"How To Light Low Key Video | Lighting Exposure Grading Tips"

Hello Hard Video Order Stuff, welcome back. Today for you guys I'm gonna be giving you my thoughts on how to light, expose and grade a moody low-key scene and show you how to go from this to this. This is kind of a subjective topic because there isn't technically a wrong way of doing things but hopefully you'll find some interesting tidbits in this video and yes sit back and enjoy the ride. But I would encourage you to comment down below with your experiences because you know I love that we can collaborate and help each other to learn. Recently I've seen some amazing examples of Loki in TV shows such as The Expanse, Altered Carbon and in particular American Gods which just looks stunning and like nothing else I've ever seen.
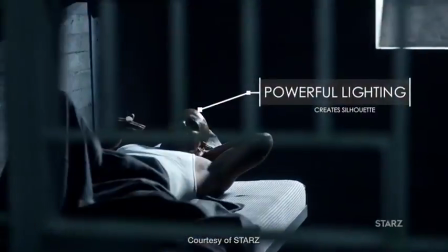(0:52)
Watching American Gods feels like a lighting masterclass. The way they've used powerful lighting to create silhouettes around the talent and the way they've used
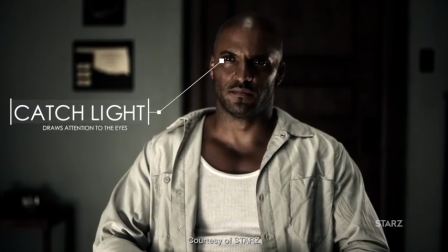(1:00)
catch lights for the talent's eyes to really make them piercing is just inspiring.
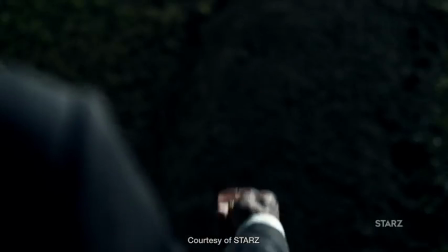(1:05)
I was really interested to read that this series was actually filmed on Black Magic cameras where I thought it would be Array or Red.
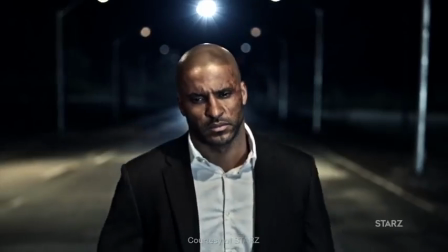(1:11)
Anyway, needless to say, highly recommended. Definitely, definitely watch it. So I'll be taking inspiration from all of those shows in this video, in particular American Gods.
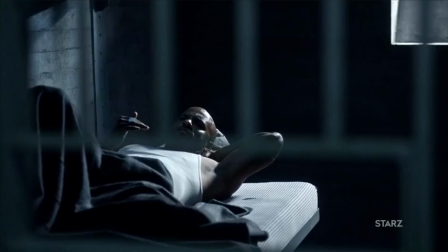(1:21)
What I'm looking for is that extreme contrast, super crisp and sharp look, and we're going to use highlights to our advantage.
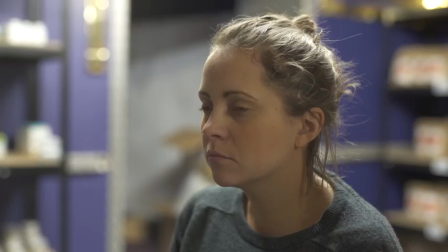(1:29)
So let's get on with it. This is what I started with, just the overhead lights on in the room. To begin with I decided to use a linear profile, in this case Cine1, instead of a log profile and I'll get to that later. The quality of light is pretty horrible and quite unflattering so let's turn all the lights off and get lighting our subject. The first thing I did was add a hair light and I used an Aputure LS Mini 20D. I also did some DIY diffusion on it by just taping some baking paper across the front of it. I made sure the baking paper was white instead of unbleached because I wanted to keep the light nice and cool looking.
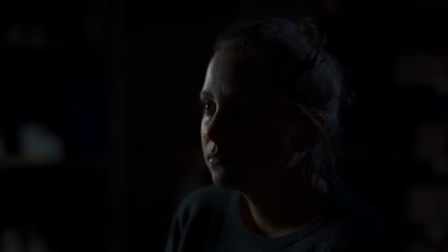(2:02)
I then added what is effectively my key light and in this case it's on the far side of the face. This really helps to accentuate the contrast in our scene and really makes our subject's silhouette pop. At this stage you may want to add a fill light of some sort on the near side of her face. I tried using a variety of lights and they were all way too bright.
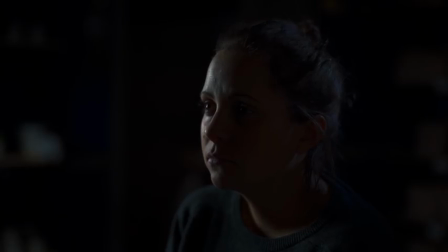(2:19)
I tried using the bounce side of a reflector too bright. In the end I unbelievably I ended it using a small sheet of paper just off-scene. In the end I couldn't resist the extreme contrast so I went with the one without the bounce light. This is a really simple two light setup with one light behind and to the left and one behind to the right.
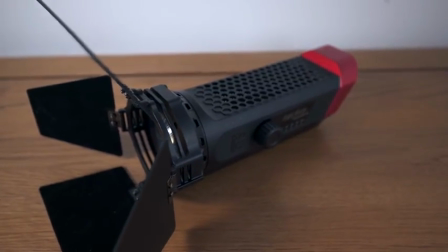(2:39)
As I mentioned for the hair light I'm using an Aputure LS Mini 20D and for our main key light on the left I'm using
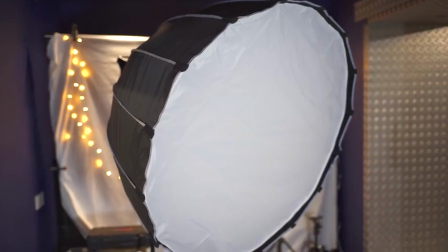(2:46)
the Aputure C300 and of course I'm pairing it with Aputure's light dome for really nice diffusion.
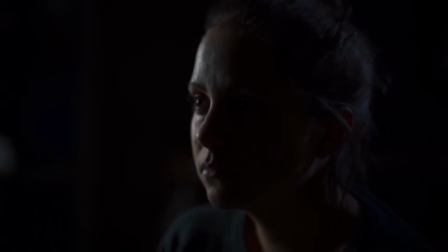(2:53)
My instinct when setting the focus point was to go for the near side eye because well that's just the instinct and that's what we tend to always do. However in this case that doesn't make sense because there's so much contrast you're not even going to see the focus point.
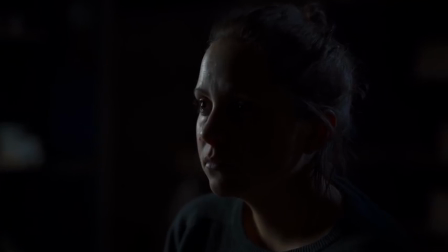(3:05)
It's a much better bet going for the offside eye because that's where our light is and you'll notice that this is very much the fashion in many TV programs these days.
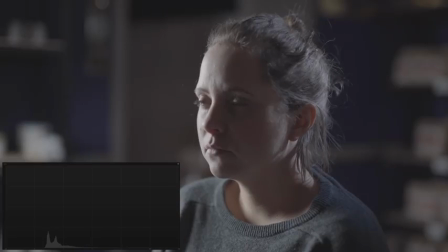(3:13)
I then switched over to a log profile because I thought I could better achieve what I was looking for and looking at the histogram this just shows you how useless they are when exposing this kind of scene. Most of our image is below 25% and we can see any kind of highlight information is just creeping its way up.
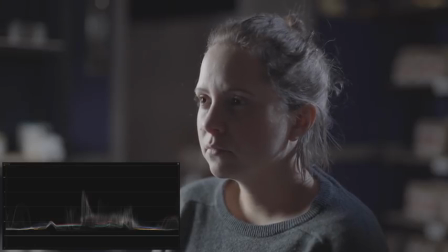(3:28)
A waveform gives us way more useful information. In this case we can see that the highlight areas of her face on the left side are up at 75% and the shadow areas are sat at around 30% which is going to be perfect.
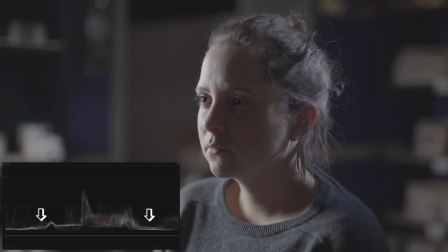(3:42)
All of that information we saw below 25% in the histogram we can see here is actually the background and that is exactly where we want it. Right we've got all our shots, now let's move things into editing so we can grade things. I'm going to use Final Cut and I'm only going to use the stock plugins so in theory you could do the same thing, you could mimic exactly what I do in any editing program. Let's do it.